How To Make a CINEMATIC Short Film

For me, it usually starts with a location scout. Whenever possible, it's always important for me to do a location scout. This allows me to find my proper camera angles, lighting placement, and lens choices. But most importantly, it helps me to know what challenges that I may be facing on the shoot day or things that I may even be able to use to my advantage. This helps me to not waste time on the day of shooting, it keeps people from standing around waiting on me while I try to figure things out, and just overall helps me to get a much better result because I'm prepared for that day. Now I know that it's not always possible to do a location scout, you don't always get paid for it, sometimes it's just show up and shoot, that's how it works. But let me know down in the comment section if you guys try to do location scouts, how do you handle the situation, what's your favorite practice during your location scouts.
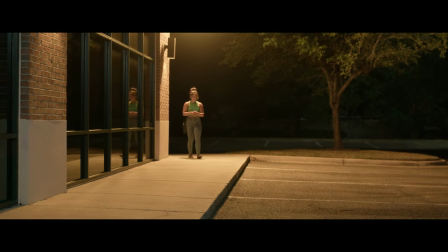(3:12)
But let's take this scene for example. Once I did my location scout I knew a few things.
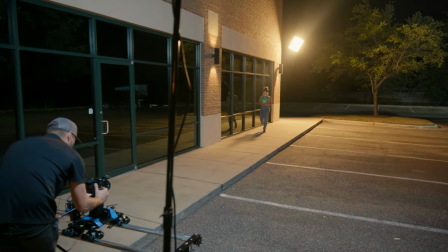(3:17)
I knew that I would be shooting in this direction because in the opposite direction was a very busy street with lots of traffic And of
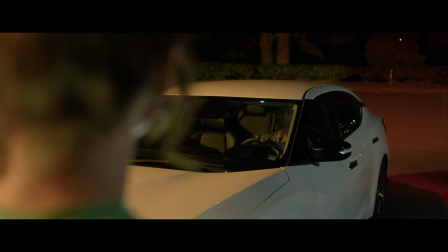(3:25)
course on the day that we were filming people decided to race But I didn't want to show the traffic in the shot to avoid distraction and because I was going for a more secluded feel Now to my advantage I knew that I had some really cool exterior lights to
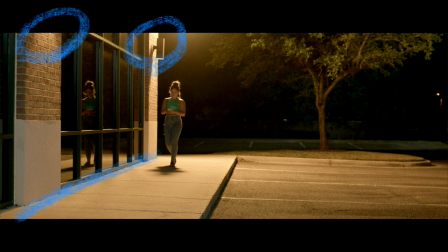(3:41)
use as practicals as well as some leading lines to help direct the viewers attention
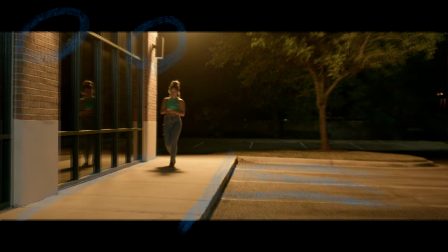(3:47)
Now for lighting, I always try to light for the wide shot. That way you can just tweak things as you come in and for your close shots, you usually just have to make minor adjustments to get a proper shot. Now this is more difficult because it's harder to hide stands and things like that when you're showing so much of the scene, but when you're able to achieve it, then it usually just helps things flow much smoother after the fact.
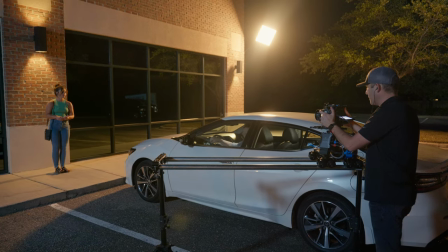(4:12)
But for my key light, I used an Aputure Amaran F22X with the softbox,
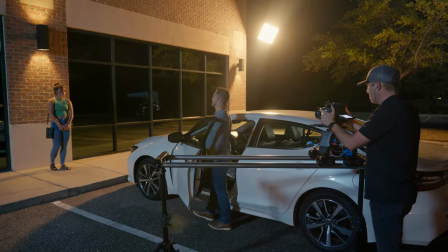(4:18)
and this light was set to 100% at 2500 Kelvin to match the practicals on the wall.
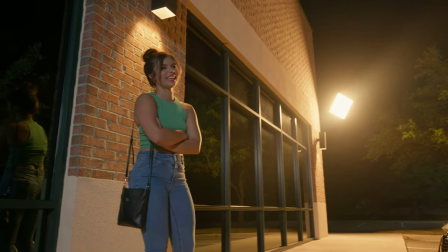(4:24)
This light was placed upstage, just around the corner of the building, just out of frame,
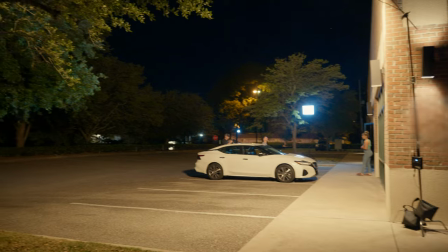(4:29)
and then boomed out to make it look like the light was coming from either another light on the building or just a street light.
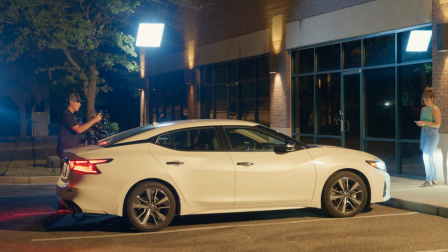(4:35)
Then for the fill light,
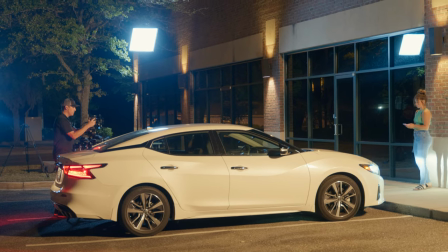(4:36)
I used another Aputure Amaran f22x and this was set to 5600 Kelvin at about 30%.
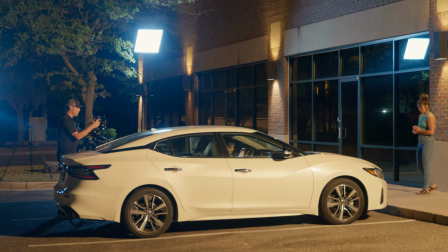(4:44)
This helped to not only lift the shadows,
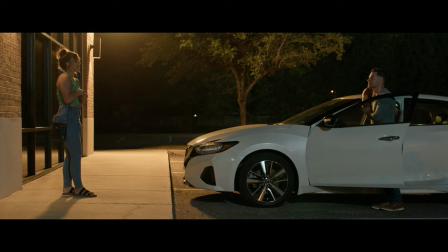(4:47)
but also add some color contrast and some cool tones to the shadows just to help keep things interesting.
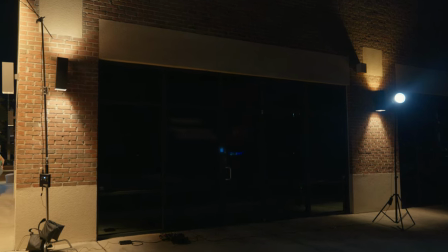(4:54)
Now upstage on the key light side, I had a small 60 watt light. I think this was like just a Godox light with the reflector dish on it and this was
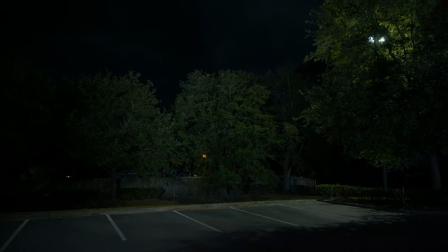(5:04)
pointing into the trees lifting up the shadows in the trees creating some depth in the background.
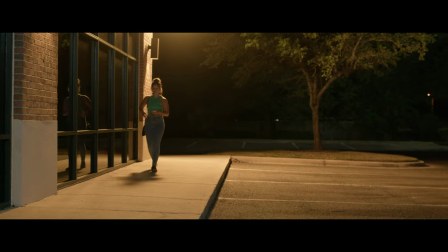(5:09)
It was also set to 5600 so this helped to just add that cool tone to it as well.
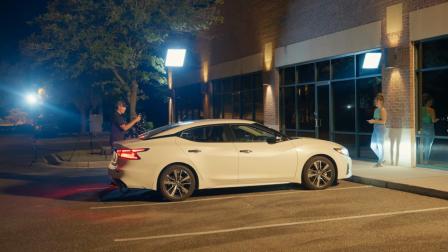(5:16)
I had another one of these lights on the fill side also facing into the trees
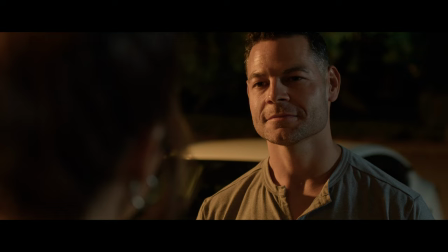(5:20)
for one of the over-the-shoulder shots again creating depth and that color contrast.
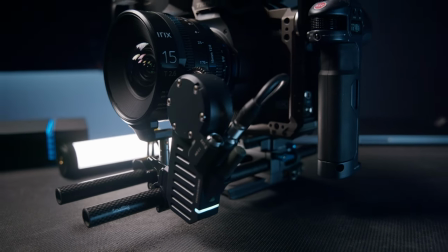(5:25)
Now for the wide shot I filmed it using the pocket 6k pro on a dolly with the irix 15 millimeter wide open at t
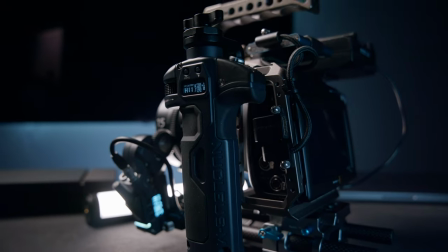(5:33)
2.6 you guys can check out the video for my pocket 6k pro rig builds i encourage you to do that i've got a lot of positive feedback on it a lot of people have gone out and purchased the same exact setup because of how versatile it is but i did put the pocket 6k pro
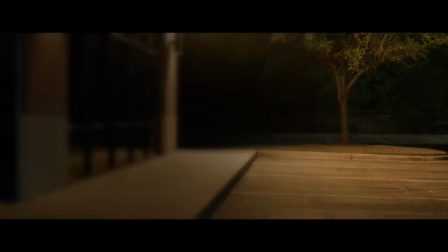(5:50)
on a dolly and this is where especially for my establishing shot the leading lines really came into play because i was able to slide into those
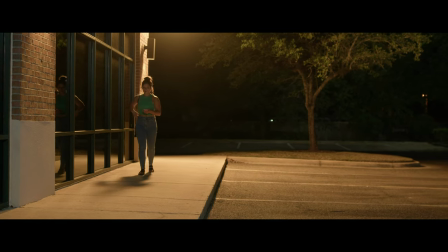(5:57)
leading lines and have kind of a converging line effect that helps draw the attention to the
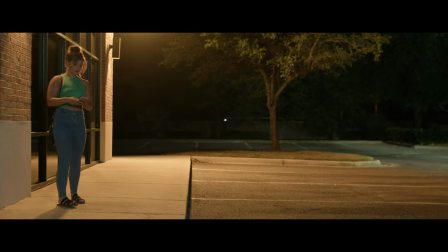(6:03)
actress as she stepped out on set and just really point the viewer's attention to where I wanted it to go. Now as I pushed in for the over the shoulder shots, when I did the female looking back at the male,
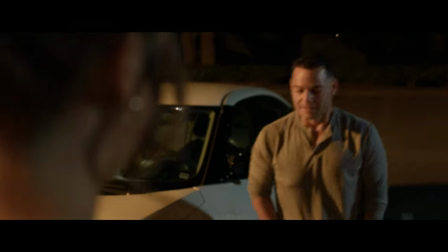(6:14)
I did the Pocket 6K Pro with the 30mm Irix lens also at T2.6.
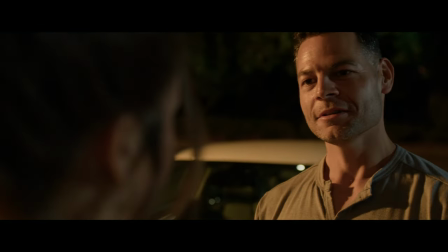(6:20)
This is one of my favorite lenses, I really enjoy the way this lens looks.